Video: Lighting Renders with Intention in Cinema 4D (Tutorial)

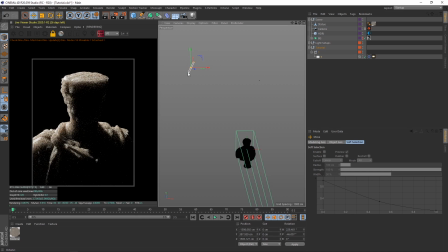You know, you could take this in a direction where you want something a little bit ominous. And of course you can be doing this with any model, or, you know, whether it's a car or a sphere. I do think models that have a little bit more intricacies to them. So people, he's already got a specific tone to him, which helps emphasize things.
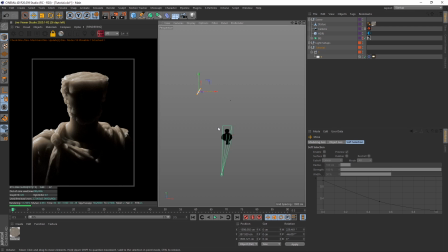You could use a sphere or a cube or whatever, but you're not gonna immediately get the same kind of imposement.
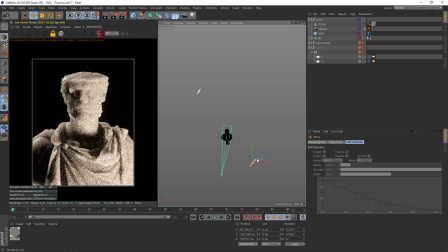So then what I'm gonna do is duplicate the light, and I'm gonna bring it around him and kind of under to the right of him.
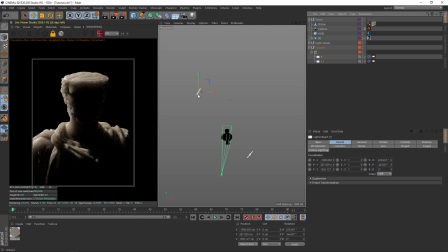So if we turn off the first one, we've got this nice big bleed over his shoulder with that shadow coming down over his chest.
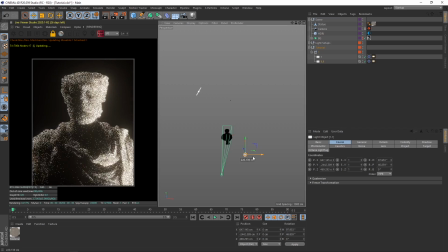And with the second light, I'm gonna make it smaller and I'm gonna make it a bit wider. And I'm going to make sure this is in front of him.
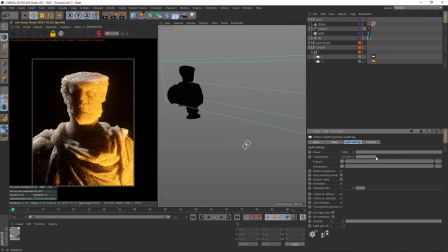or maybe just kind of at the side of him, and I'll make it maybe a slightly different color, a little bit warmer. Using tone to your advantage is going to help a lot with your lights, whether it be warm or cold.
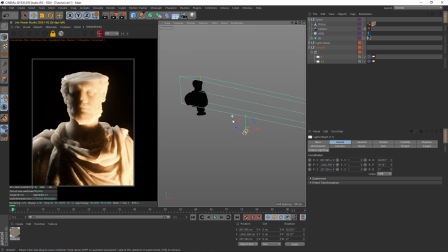Differentiating between them can really kind of change up a look. And then, you know, just duplicate it again, bring it off to the left.
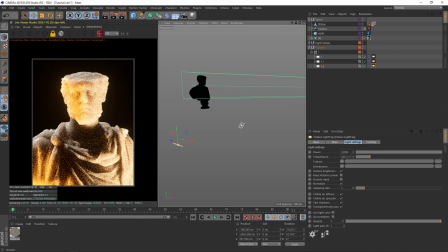You can maybe this make this one a little bit warmer. We can bring down the power to like 1000. Back it up to the side of him. Bring it up a little bit. I'm just going to move it around and fill in those shadows with a bit of warmth.
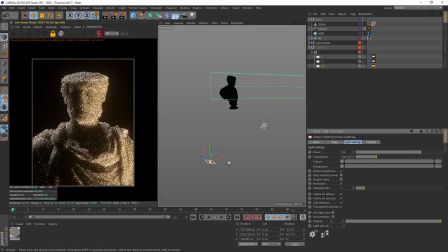I'm going to come down even to something like 100.
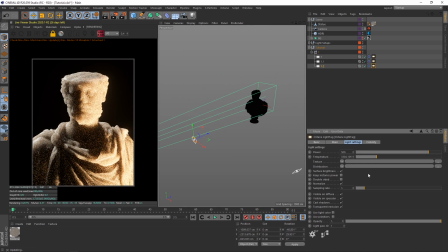500.
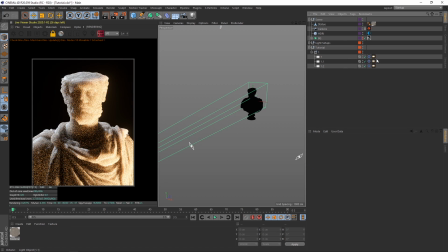And then in our first light, I'm going to kind of take it completely blue, and I'm going to make the light strength something like 70,000.
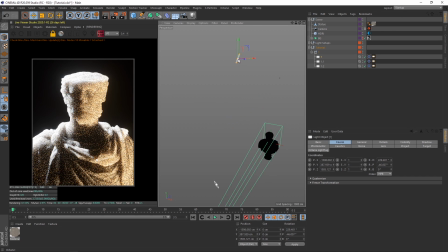You keep bumping up that, you're going to get more and more sharp shadows, and then in compensation for doing that,
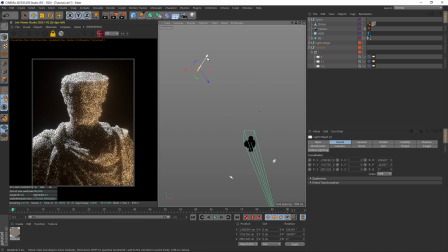you're probably going to have to move your light further away. You don't want to go too far, because then it just negates the points of putting up the power, but, well, it works.
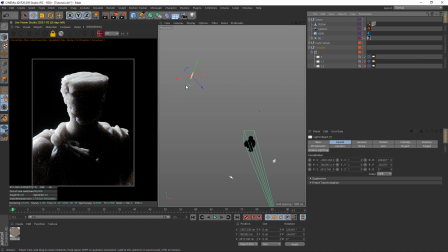And then if we turn off our second two lights, you can kind of get a bit with grips of what the first light's doing. I wouldn't really recommend editing one light deeply without turning off the other lights or soloing it. And I know that I want this shadow here to be quite emphasized.
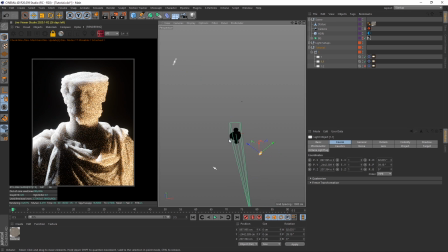And then with the first light, so now I've placed the lights, they're kind of like templates, you know, it's like, now I want to run through them slowly and refine them and understand what's going on with them.
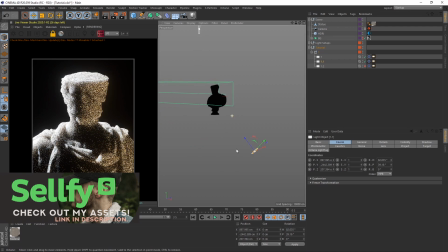I think I'm going to close this one up a little bit.
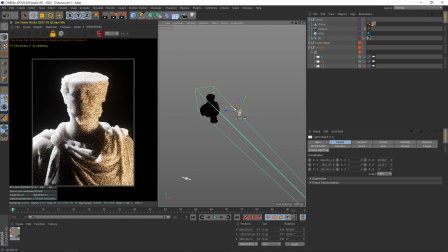I'm going to slightly bring it onto his back more, because I'm not really liking.
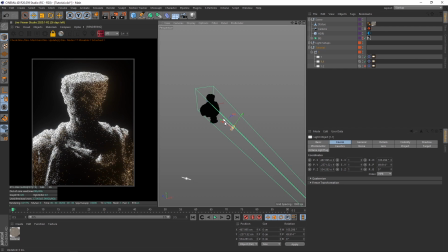I'm going to bring it below him a little bit more so it stops interfering with the shadows. And then with that light, I'm probably going to do the same.
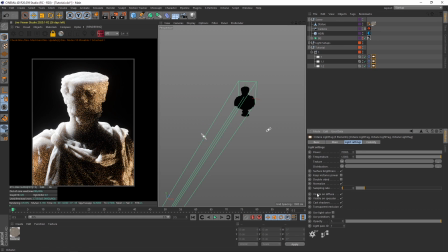And then if you highlight them all and set them all to the same sampling rate. After that's solved a little bit, you can kind of see we've got a slightly heroic look to him. Now it's not like the one I just spent 2 hours making and perfecting, but it's there, right? It looks good. And I think if you take that narrative there with what you want before you move a light, you end up with a much more direct result, and then you also kind of end up with something that's not so much of a fluke. Because I think more often than not, we make renders and we get a certain look, and then we get scared to move it, because what if we can't get that look back? But what if you can get that look off the top of your head all the time? That's kind of what lighting with intention is.
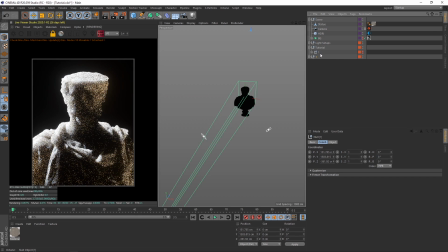So we'll duplicate that, and we'll make this one completely different. We'll make it more imposing, more menacing.
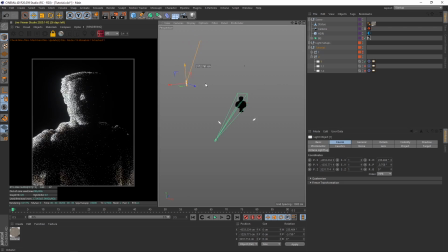We're going to completely change it. So I'm going to take that first light, I'm going to bring it under him.
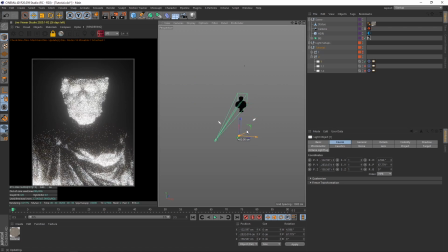I'm going to get it. Like in movies where they put a torch underneath their face before they tell a scary story.
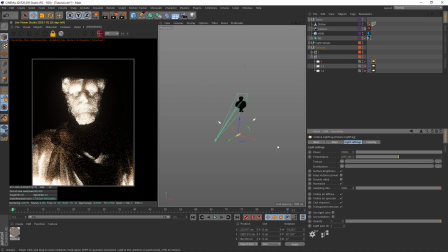Kind of like that. And then what I'm going to do is neutralize it and maybe bring the power to like 10,000 and widen it up a bit. And I just kind of want it to isolate his face. And then we'll grab the second light.
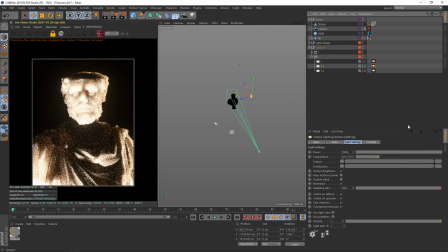I'm going to bring it up a little bit and kind of get it over his shoulder. And this one I'm going to make a bit more orange.
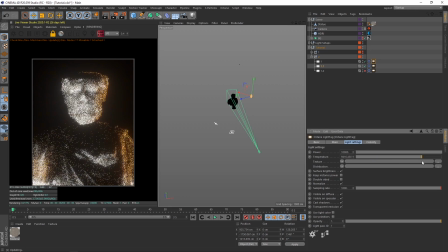With the first one, I'll keep it blue for now. I'm going to go to about 5,000 on the power.
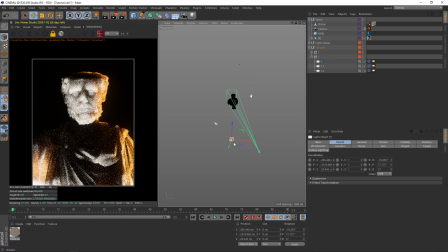And bring it down. Make it a bit wider again. Kind of bring it in and thin it up a bit so you get those sharp shadows. And grab the third light. Now you don't need 3 lights. It's just kind of a general system.
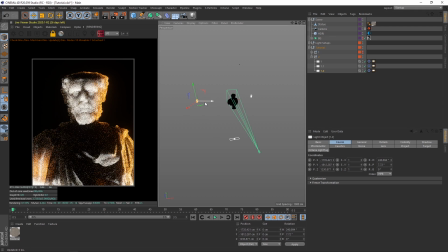And then what I would do with this light is try and get it on his left shoulder. And keep it in it orange, but I'd maybe try and make this one tall so it covers the length of him more. While adding to that orange tint. And I think something like that looks pretty good. It's
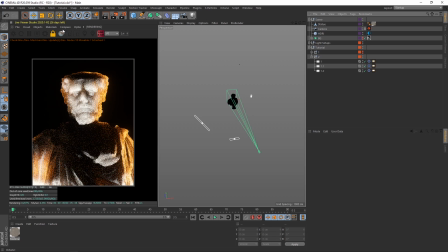even the two lights I think here looks good. And then if you compare both of them and you store them
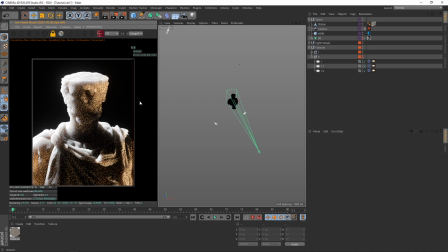and you look at both of these, you've got a heroic look and you've got a more menacing look. Now, again, I spent more time on my originals, always do, but in exchange of giving you a more bite-sized lesson where you learn a lot more, a lot quicker, I think it's worth the value of quality. Now, using that, you can take that anywhere.
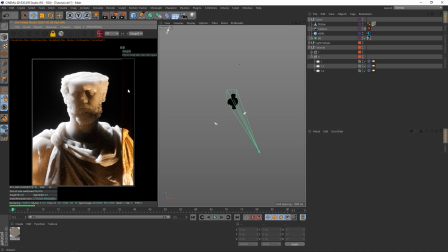You can say, okay, yeah, I want to light up my whole scene and not really have any dramatic shadows. I want to have one light backlight in him, so he rim lights. I did a tutorial on that like 9 months ago. I think it's really important to do that. And then if you get really good at that, you know, you see less dependency on high quality textures and HDRI maps and really good models, because that was some free model I downloaded offline. And I think it's going to help really refine the kind of looks you want to achieve in your work. So kind of having that intention about the way you're going to light your scenes really helps refine the approach to your work, the kind of look you're going to have, how you're going to apply lights to your scenes, because you're not going to be dealing with light blowing out so much. You're not going to be dealing with as much troubles with your lights. I think more often than not, we get a lot of, and I think we all have this, is as 3D artists, we get a lot of troubles with lights. And this one's blowing out this bit, but it adds this kind of nice rim light here. And it's just, but when you kind of think about it more and you stop just putting in lights to put in lights, and you put in lights with the intention of them having a very specific purpose, your scenes are going to just skyrocket. And with that being said, I hope you enjoyed this tutorial. Check out this scene. Try and mesh around with the lights. Find a kind of specific look you want to have, whether it be backlighting, above lighting, under lighting, anything. And see what look that has. And then next time you're making a render, whether it be client work or just a render for a render, think about, before you hit, drop that octane area light in there or whatever it is, think about why you're putting it in there, and your work's going to change a lot. And with all that being said, I will see you in the next tutorial.